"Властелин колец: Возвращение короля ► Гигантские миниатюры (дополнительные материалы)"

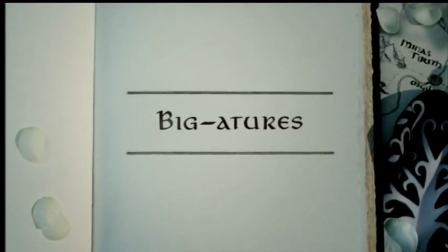Гигантские миниатюры
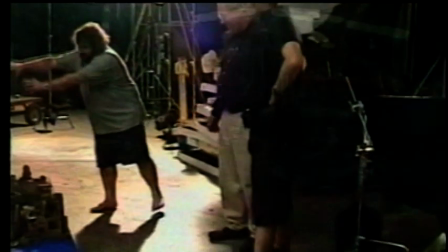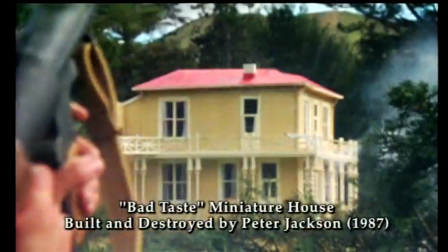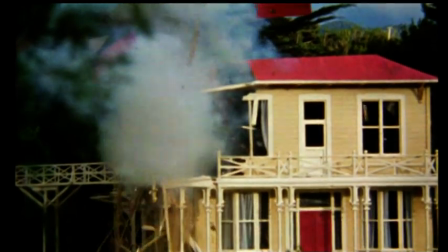избавиться от этого увлечения. Пит — большой ребенок. Алан Ли — концептуальный дизайнер-декоратор.
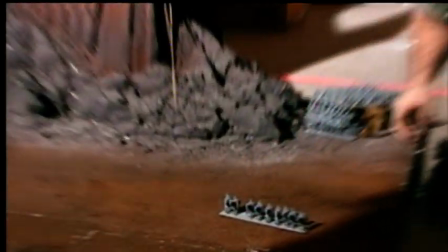Фильм для него нечто второстепенное. Поиграть в игрушки — вот что главное. И знаете, они прекрасные.
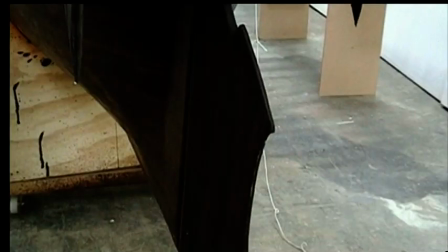Ребята из компании VETA и отдела миниатюр вложили фантастически много заботы и любви во все то, что они делали.
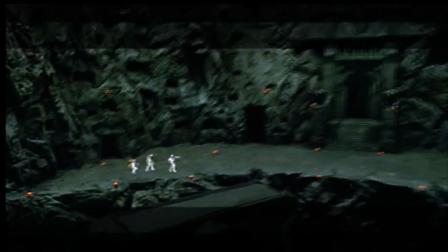По-моему, если вы посмотрите фильм, то становится очевидным, насколько эти миниатюры тщательно изготовлены и насколько они реалистичны. Они добавляют что-то, что вы не сможете получить каким-то другим способом.
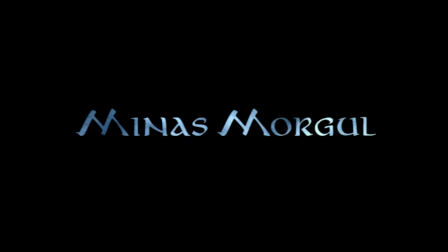Минос Моргул Джон Хоуф — концептуальный дизайнер.
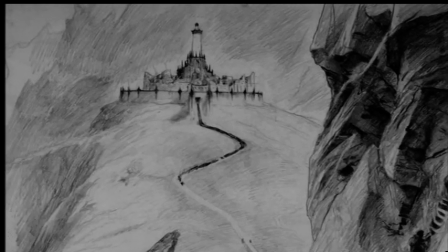Первоначально Минос Моргул назывался Минос Итиль. До того, как он попал в руки Саурона, это был гондорский город-близнец Минос Тирита.
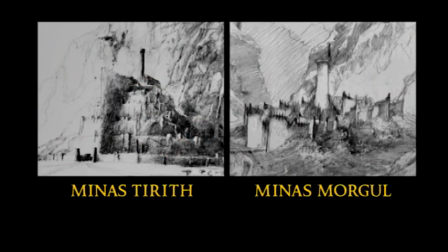Поэтому мы хотели, чтобы он напоминал Минос Тирит, но имел иной замысел дизайна.
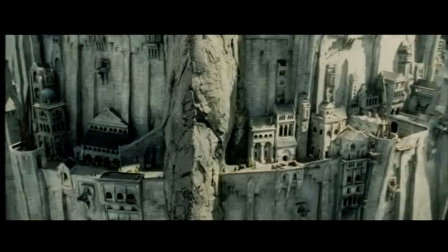Скала, которая разделяет Минос Тирит, была элементом дизайна, который я решил перенести в Минос Моргул,
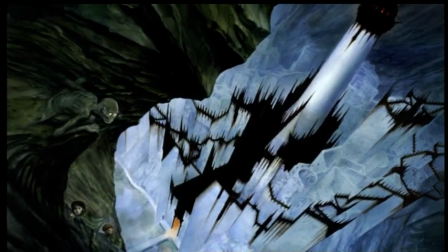где этот каменный выступ был воспроизведен в виде стены с зубцами. Джон Хоу создал тот город, который сам по себе очень красив.
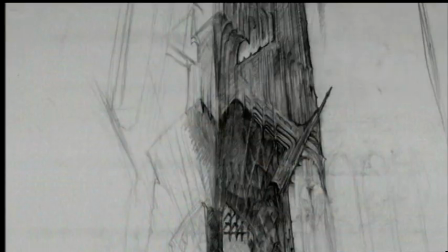Питер Джексон — режиссер, сценарист, продюсер.
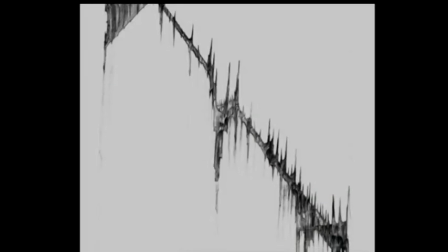Но когда орки захватили все земли вокруг, они обнесли город железными балюстрадами, которые изуродовали его прекрасные белые стены пятнами ржавчины.
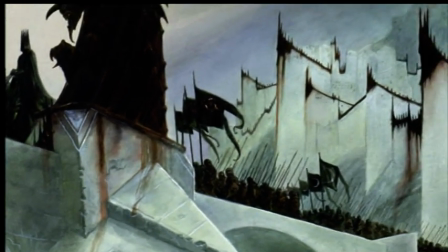Я очень хорошо помню, как мне удаляли зуб мудрости, когда дантист зажал мой зуб мудрости чем-то вроде клещей.
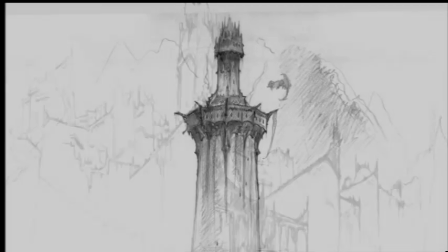Я хотел попробовать передать это неприятное впечатление металлического зажима,
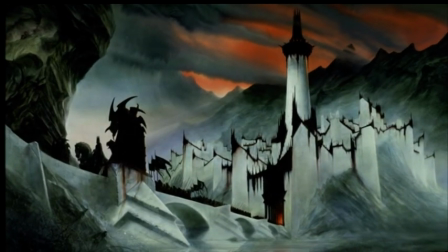вгрызающегося в эмаль, или в нашем случае в белый камень Мина Сморгула.
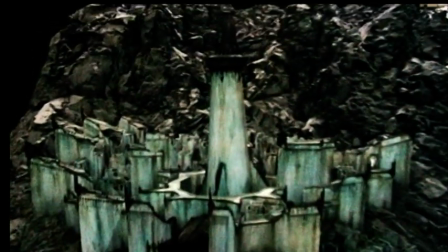Это миниатюра Мина Сморгула в масштабе 1 к 120.
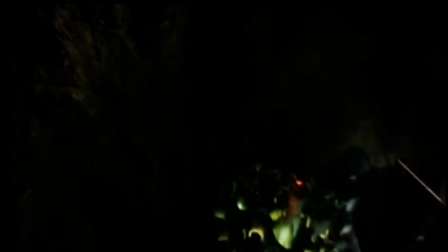Этот макет был специально построен целиком, чтобы камера имела возможность постепенно подниматься все выше и выше над долиной и показать сверху карабкающихся хоббитов.
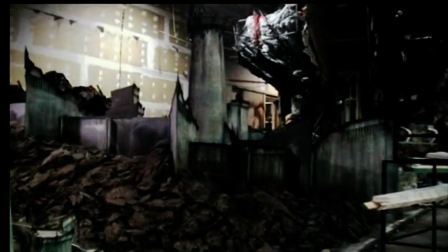А потом нам пришлось также сделать макет в три раза больше для съемок крупным планом. У миниатюры был зеленоватый отблеск, который в книге описывается как очень необычный болотный цвет Свет этот
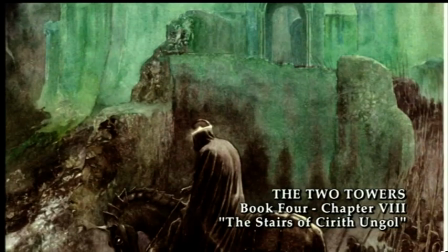был бледнее света ущербной луны Он дрожал и колебался,
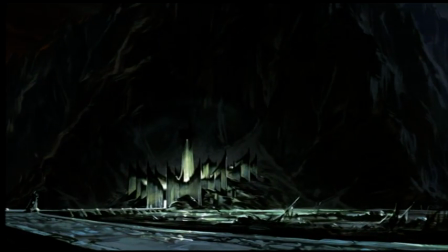как зловонное испарение, идущее от гниющего трупа Это был свет,
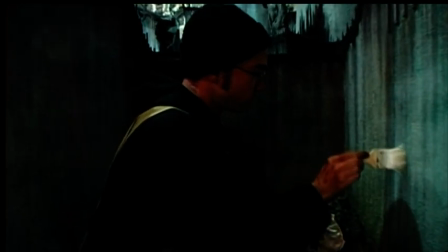который не освещал ничего Поэтому мы покрасили ее светящейся краской и облучили ультрафиолетом, чтобы получить этот болезненно бледный вид И потом,
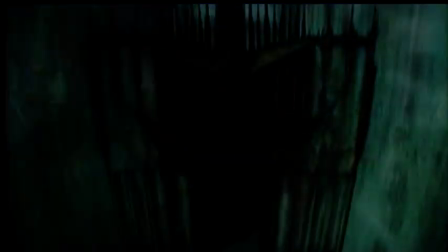выключив ультрафиолет, можно было освещать ее обычным светом Так что фактически вы видите естественный лунный свет,
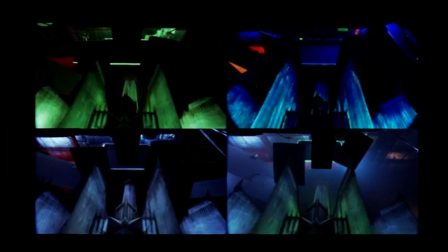не зная обо всём этом. Таким образом, у нас было четыре различные световые схемы, каждая из которых использовалась для получения окончательного результата.
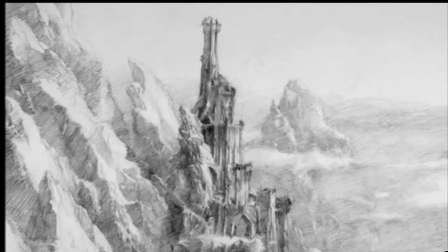Башня Киритунгл Киритунгл был построен древними нумнорцами, как сторожевая крепость у границ Мордора. Она первой была захвачена орками и стала их собственностью. Сперва я сделал набросок, который очень похож на описание в книге. Этот начальный проект был отклонен как «неинтересный».
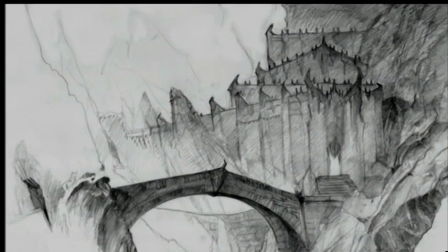Я его весь переработал, убрал крепость со склона горы и поместил ее на вершину.
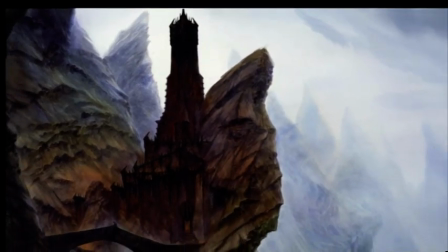Каждый последующий ярус находится под углом к нижнему.
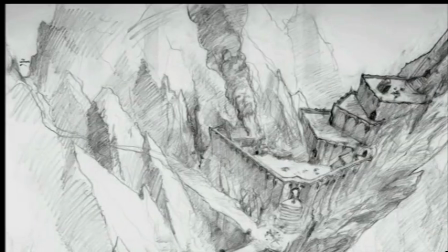Это соответствует описанию книги, но при этом придает крепости какой-то безумный головокружительный вид. Мэри Маклоплин – миниатюрист. Впервые вы видите ее из логова Шелоп. Вы видите только вершину башни.
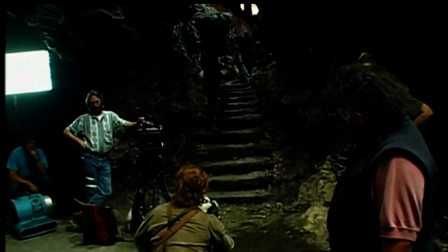Они сняли ее с миниатюры, перенесли на съемочную площадку и нахлобучили на вершину декорации.
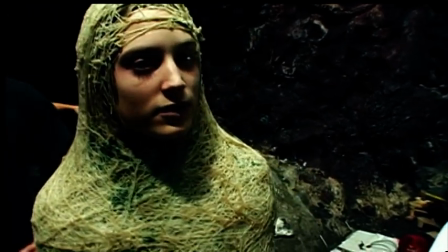Это очень редкий момент, потому что у нас на заднем плане реальная башня.
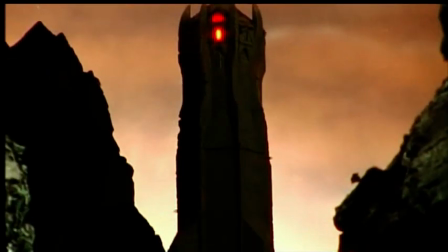Так что это... это особенный момент, потому что обычно нам приходится смотреть на голубой экран, а теперь нет необходимости использовать своего воображения, все перед глазами.
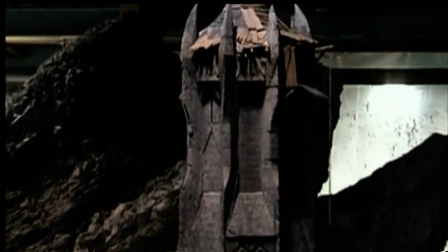Когда она вернулась на место, я добавил еще немного деталей, потому что услышала, что ее будут снимать крупным планом.
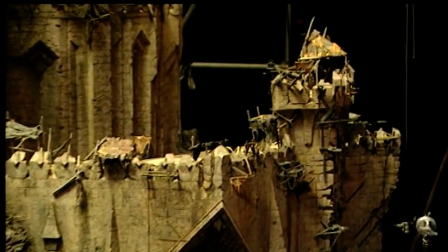Убедительность любой миниатюры зависит от количества мелких деталей, которые вы сможете вложить в нее.
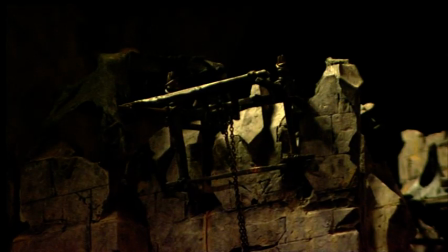Мне очень интересно смотреть на огромное каменное здание, но стоит повесить на него несколько цепей,
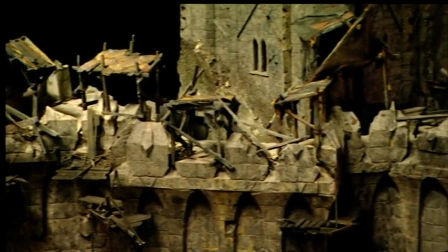проделать пару брешей и четче выделить элементы, как оно становится более интересным и приобретет большее правдоподобие.
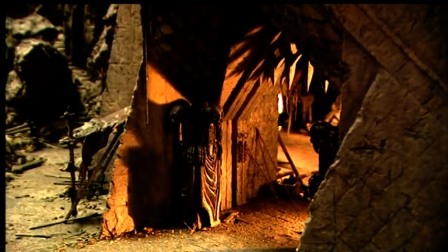Это была моя любимая декорация орков. В ней ужасно много деталей. Все очень мрачное, в готическом стиле.
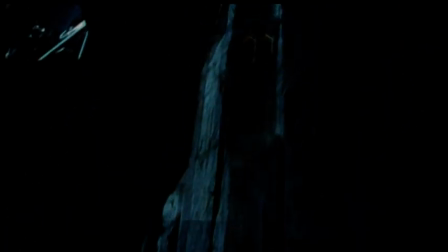Ставить свет было одно удовольствие, а светить ее неудачно просто невозможно. Обычно свет идет с разных сторон, и это выглядит просто фантастически. Город мертвых Помню, я долго размышлял, как следует сделать пути мертвых Ведь Питер не хотел показывать просто темную,
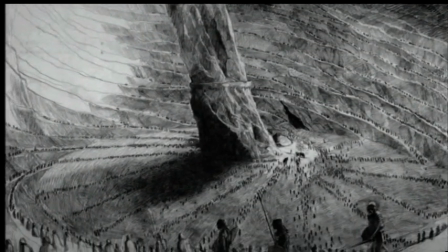глубокую дыру Питер хотел, чтобы внутри был целый иной мир Я сделал несколько зарисовок этого города мертвых,
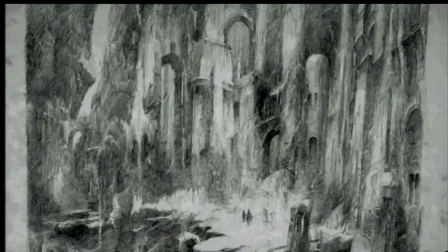в центре которого было надгробие короля мертвых Рик Порос,
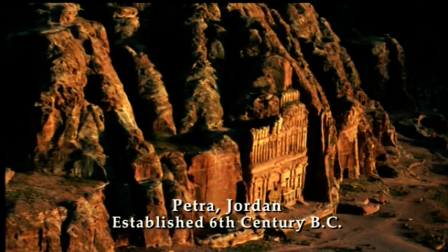продюсер Прообразом этих строений послужило местечко под названием Петра в Иордании Петра и Иордания основаны в VI веке до нашей эры Я знаю,
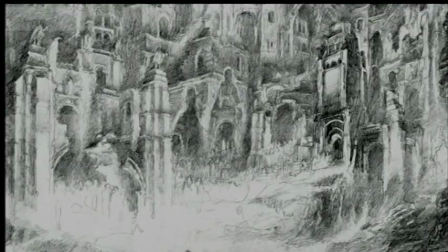что когда они сделали первые наброски, люди говорили об этом месте как об ориентире.
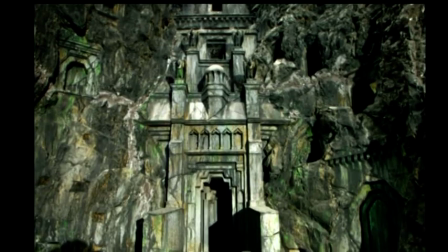И Питер решил, что Некрополь должен расколоться, и оттуда должны посыпаться черепа тысячи тысяч людей, которые были похоронены в нем много лет назад. Джон Бастер, создатель миниатюра.
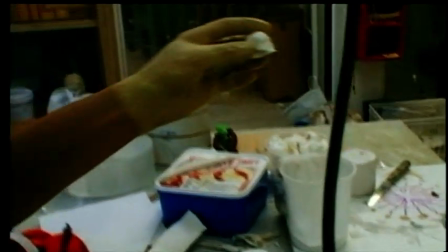Сначала вопрос был такой. Вы можете сделать 200 черепов? Нет проблем. А 2000? Нет проблем. Работа займет одну неделю. Затем 2000 превратились в 6000, а 6000 в 10 000.
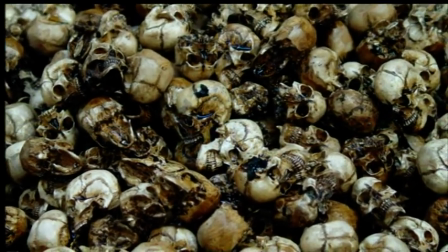10 тысяч стали 20 тысячами, наконец 60 тысяч. В конце концов, нам пришлось сделать 80 тысяч черепов.
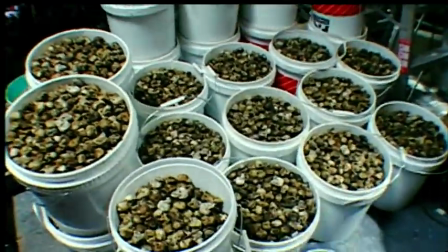Вы скажете, ужасно много черепов, это не так. Это всего лишь один кубометр черепов.
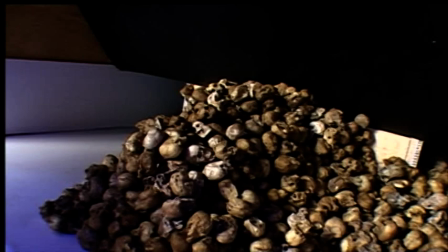Надо было загрузить их, и затем надеяться, что ничего не упадет раньше времени. Малейшее сотрясение могло обрушить все, и тогда пришлось бы начинать все сначала.
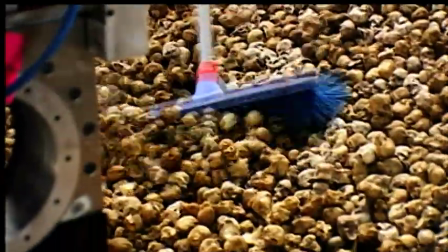Пауль Ван Омэн — техник по моделям черепов. Так что потребовалось больше расчетов, чем на любой другой спецэффект, который мы делали Но в конце концов у нас все получилось
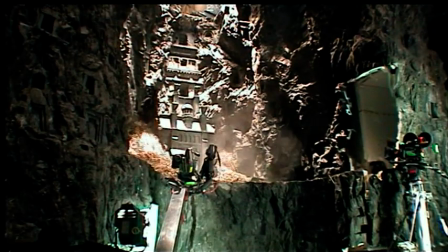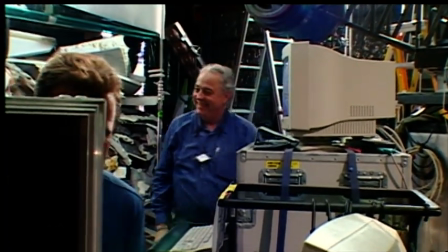Отлично!
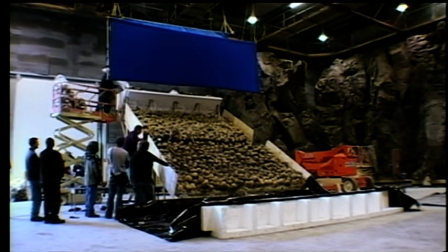Хорошая работа, ребята Они также выполнили много съемок с полноразмерными черепами Мотор
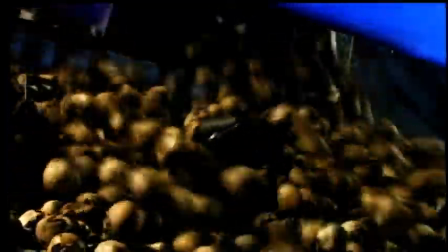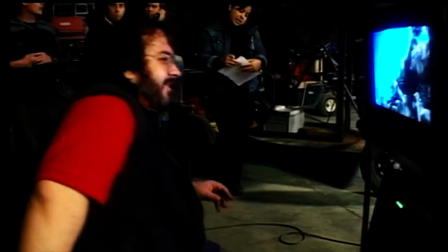Очень хорошо, здорово
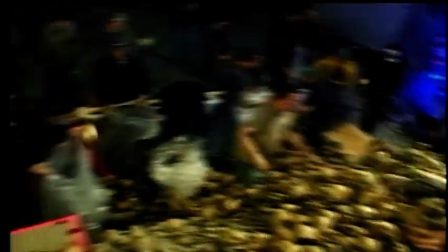Когда мы скатывали черепа вниз, нужно было затем их все собрать и отнести наверх, чтобы начать сначала Вига Мортенсен Арагор,
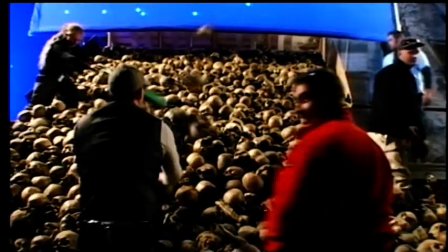но было забавно, знаете, люди стояли с мешками, а мы бросали в них как баскетбольное кольцо А потом начинали кидаться черепами друг друга,
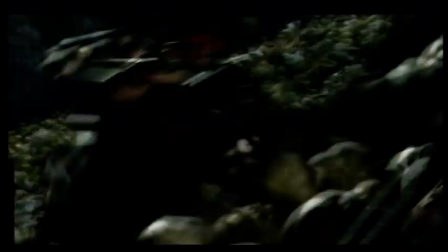атмосфера была странная Нужно было расширить эти сцены, мы должны были рассчитать угол,
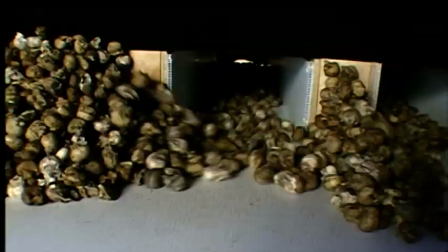который подходил бы для съемок на большой площадке И затем начать обрушивать груды черепов, чтобы выглядело как лавина, только растянутая по протяженности
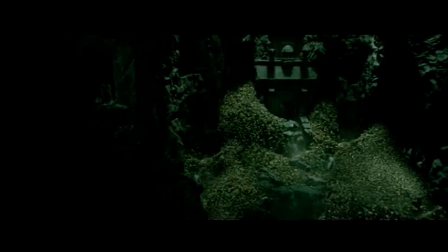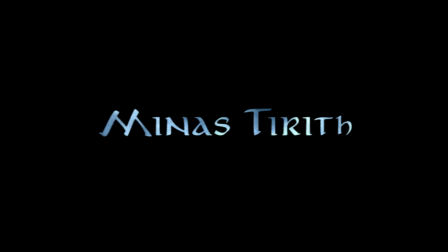Миностирит
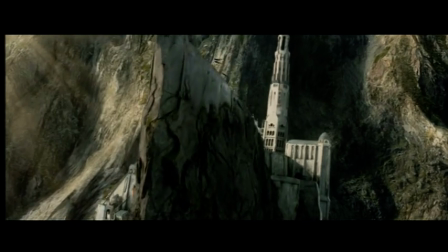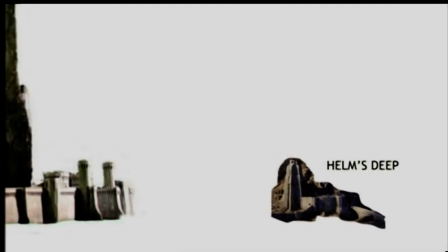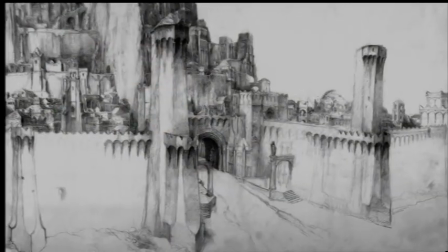Я пытался представить его с двух точек зрения. С одной стороны, как будто ты пошел через главные ворота и увидел город вблизи.
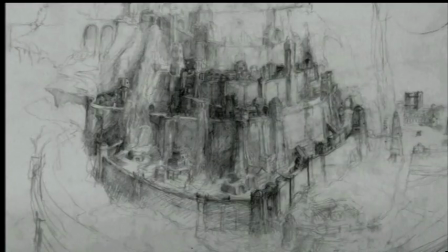А с другой, я начал задумываться, как он будет выглядеть на общих планах.
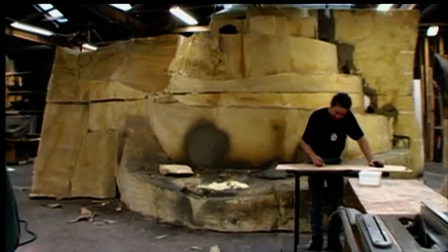То, как разрабатывалась модель, не слишком отличалось от того, как реальный город Роуз изменялся и настраивался в течение долгих лет.
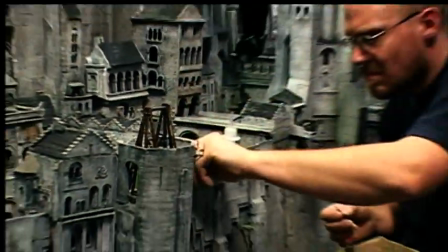То, что над ним работала целая команда конструкторов, в этом отношении очень помогло.
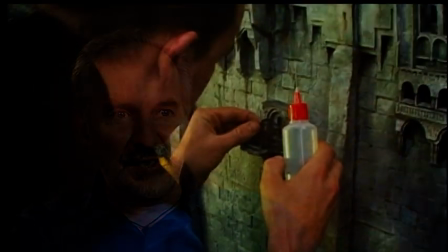В разные периоды каждый из них был архитектором, который мог проводить свои собственные разработки.
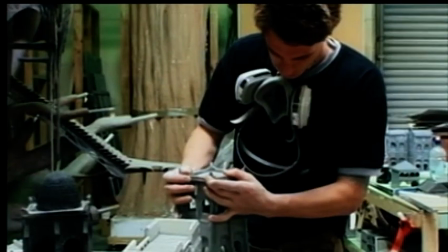Ричард Тейлор, творческий директор ВЕТА, мы установили более тысячи отдельных домов, чтобы сформировать вид улиц Минастерита.
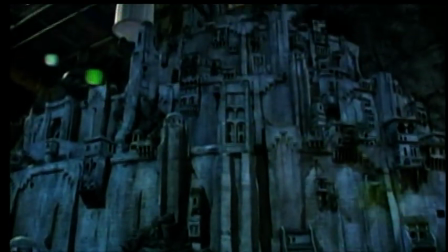Целиком Минастерит был выстроен в масштабе 1 к 72.